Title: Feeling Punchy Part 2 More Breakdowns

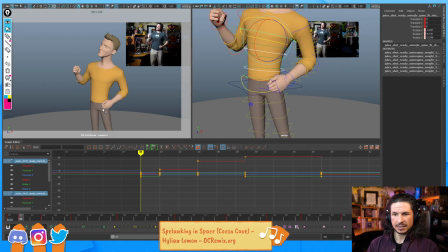4454s
So see now how we feel the hips, we get that twist in the hips, but I also want to keep it a little bit more stationary on this side. If you look at the hips, see how we feel most of the motion on the right side?
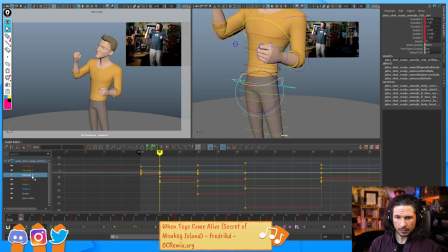4469s
The left side is moving, but not as much. So let's try to break that down a little bit more. That's probably going to be my translate X. Let's just tone that down a little bit. So it still moves sideways. Still want that motion in there.
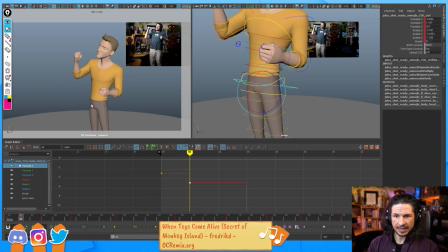4488s
But now you see how that side barely moves. And this side, the leg that's pushing up, is starting in a smaller way. it's leading the action of the hips rotating.
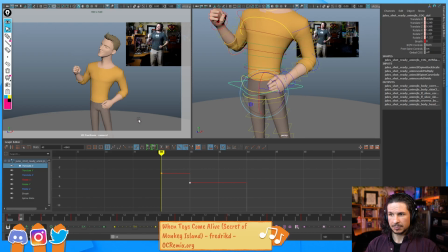4503s
Okay, so we've got that. The spine, there really isn't too much of a change in there.
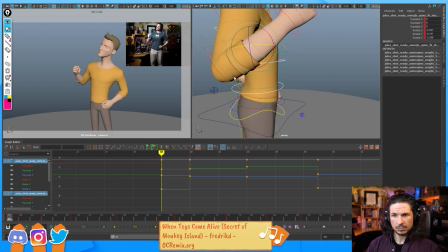4513s
So I'm going to try to keep the spine pretty simple. I do want his head to keep going forward, so let's see. Yeah, looking at the shoulders, there's forward motion going there.
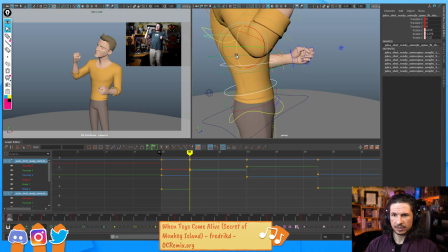4532s
So I'm just going to kind of tilt the character forward and then just a little bit further back, just so we don't get that super S shape in the body here too soon. So we get that. Okay. Let's push the shoulders.
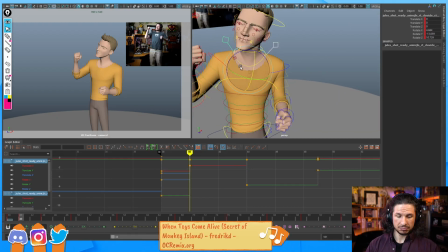4552s
That's going to be the big one. The shoulders are like crazy leading this action. So right there. See how now the shoulders are the biggest thing that are moving on this pose?
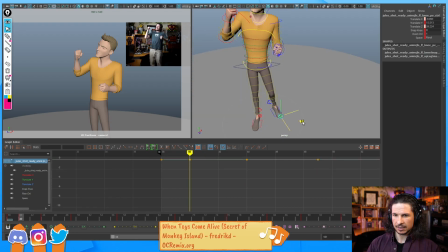4565s
You know, another thing I can do is just push the knee back a little bit. That'll help. There you go. Now we really feel the shoulders being the things that lead the motion here.
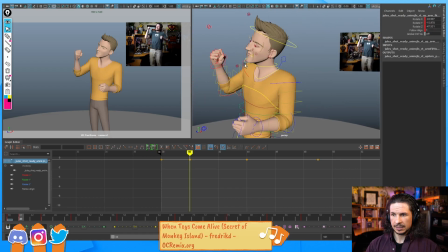4578s
The arm can come up a little bit here, but I still want that shoulder to be the thing that leads the action. And this is where I can also start pushing my arcs as well.
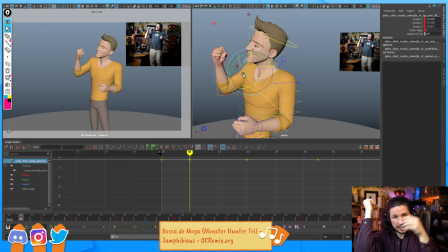4591s
So if he's going to be going in and doing this motion, elbows inwards, I can arc outwards, and that's going to be my anticipation for the elbows coming in.
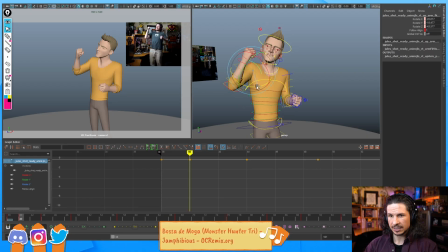4603s
So as the shoulder goes up here, I'm going to try to make sure that the elbow rotates outwards, like so. We might lead a little bit more with the elbow here. Keep that nice angle there.
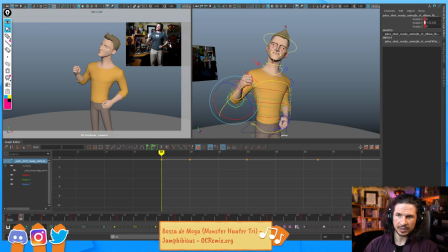4622s
The other arm, we can see, look at this. Look at the relationship between the elbow, how it barely moves, and the wrist. We're getting the lead motion in the wrist.
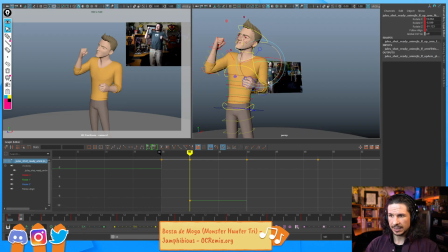4634s
So from here to here, elbow should stay out. See that? Anticipate outwards because it's going to come in. And then instead, it's the arm that moves upwards.
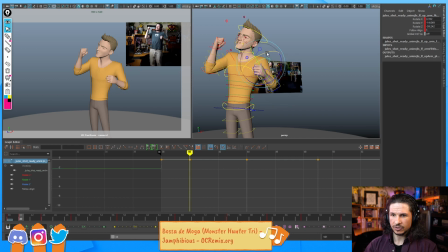4652s
So I'm using my reference. I'm not trying to copy my reference. This is important.
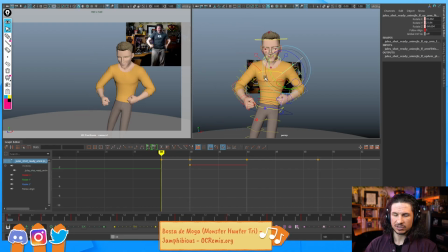4656s
You're not just copying your reference and just doing every little thing.
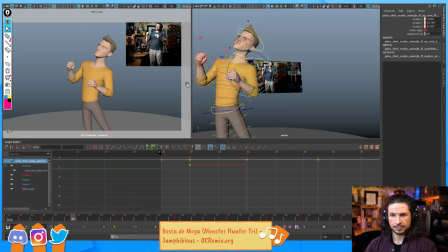4662s
You're using it to inspire you to make the motions more interesting. So we break that down. I could maybe push the wrists back a little bit.
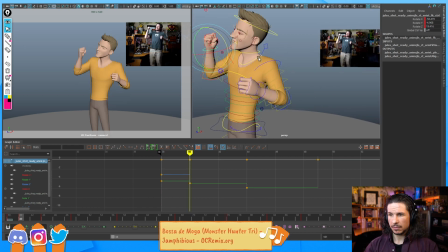4683s
Now the head, the neck is going to start to come down, but we're really not seeing too much motion in the head.